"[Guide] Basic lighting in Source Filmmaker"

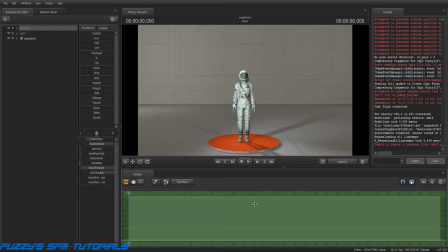[4:04]
But either one of these, you can be in either one of these and move the camera around, and move the lights around. So, but in order to get an idea of exactly what it looks like, you need to be in the regular camera view like this.
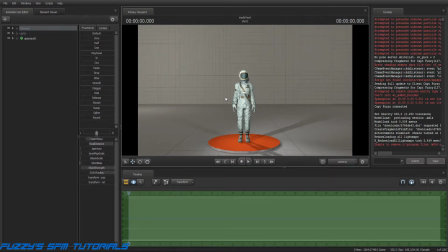[4:25]
That's one of the key things, because if you adjust your lighting in the work camera view, it's going to be a lot dimmer when you switch back to here, as you can see.
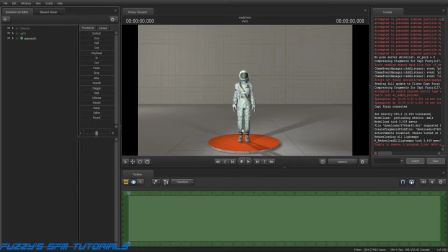[4:41]
And that can make or break your poster right there, just not having the light set properly. The best way to do this is to spawn 3 lights and set them up, and in this case I've renamed them, which is easy.
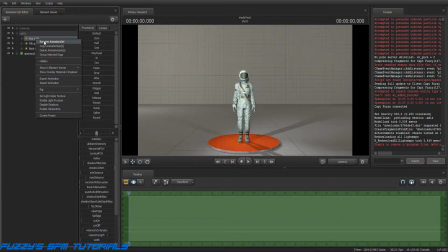[4:59]
You just right click and click on rename animation set, and you can rename the light whatever you want. Well, in order for me to keep track of which light's which, I've of course named them key light, fill light, backlight.
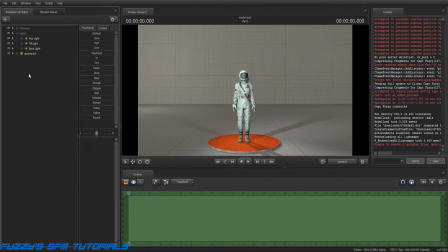[5:15]
That way I can keep up with where everything is and what it's doing. The key light and fill light are actually kind of interchangeable depending on what you are doing and the kind of look that you want to get.
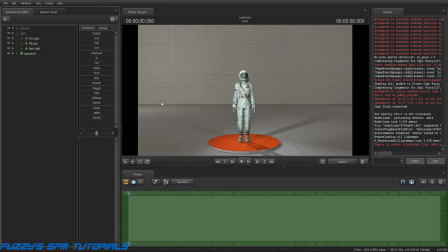[5:33]
Because these are both out front and off to each side of the subject. So these actually do the main lighting. The key light actually does the biggest majority of the lighting, and you can tell that simply by just simply turning it off.
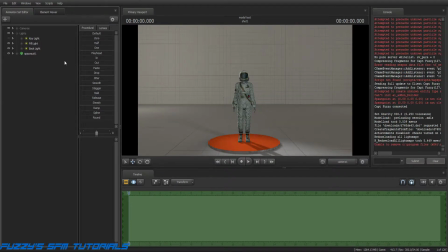[5:50]
And now, as you can see, all I have right now is the fill light and the backlight. The fill light is really only for softening shadows and things of that nature, because if you remove the fill light,
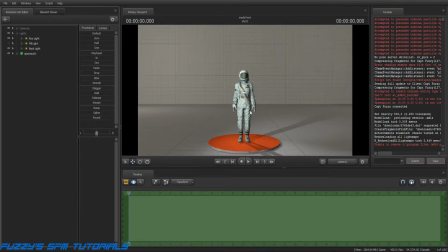[6:08]
then you have these sharp contrasting shadows in here. Now if that's the look you're going for, well then by all means don't use a fill light, and this is what you'll get.
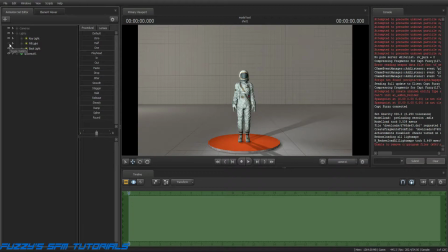[6:21]
But if you're going to go and use full 3-point lighting, then when you turn that on, it softens these shadows out. You still have some contrast here, but not nearly as much. And the reason for that is because these two lights are set at different intensities.
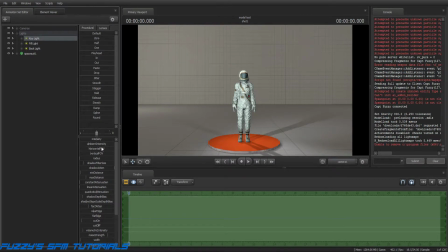[6:39]
The key light being the main brightest light, I normally leave at default. And then my fill light, I normally drop much lower, but I still leave enough intensity on it that it softens the shadows on this side.
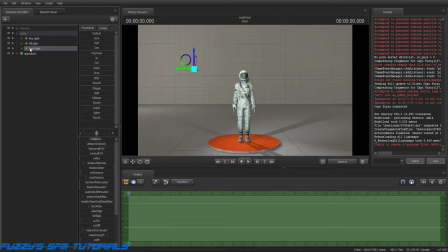[6:57]
The backlight can pretty much be adjusted any way you want it. If you want it to define the outline of the shape a little bit more of the subject, then by all means just raise the intensity, and that's exactly what it'll do. It will highlight
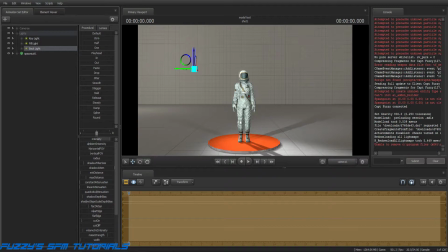[7:16]
the outline of the shape of your subject a lot more and more or less make it stand out. But it's usually recommended that its brightness is somewhere between the key light and the fill light for a nice balanced look.
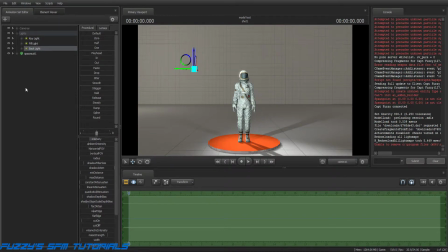[7:36]
But again, this is all subjective, so experiment with the intensities and look for what best suits you and what best suits the image that you're going for and the atmosphere that you're going for.
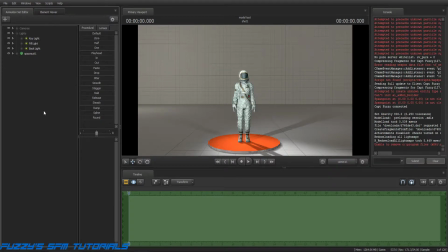[7:56]
That's the key thing. Another important thing to remember is light color, light composition, color composition.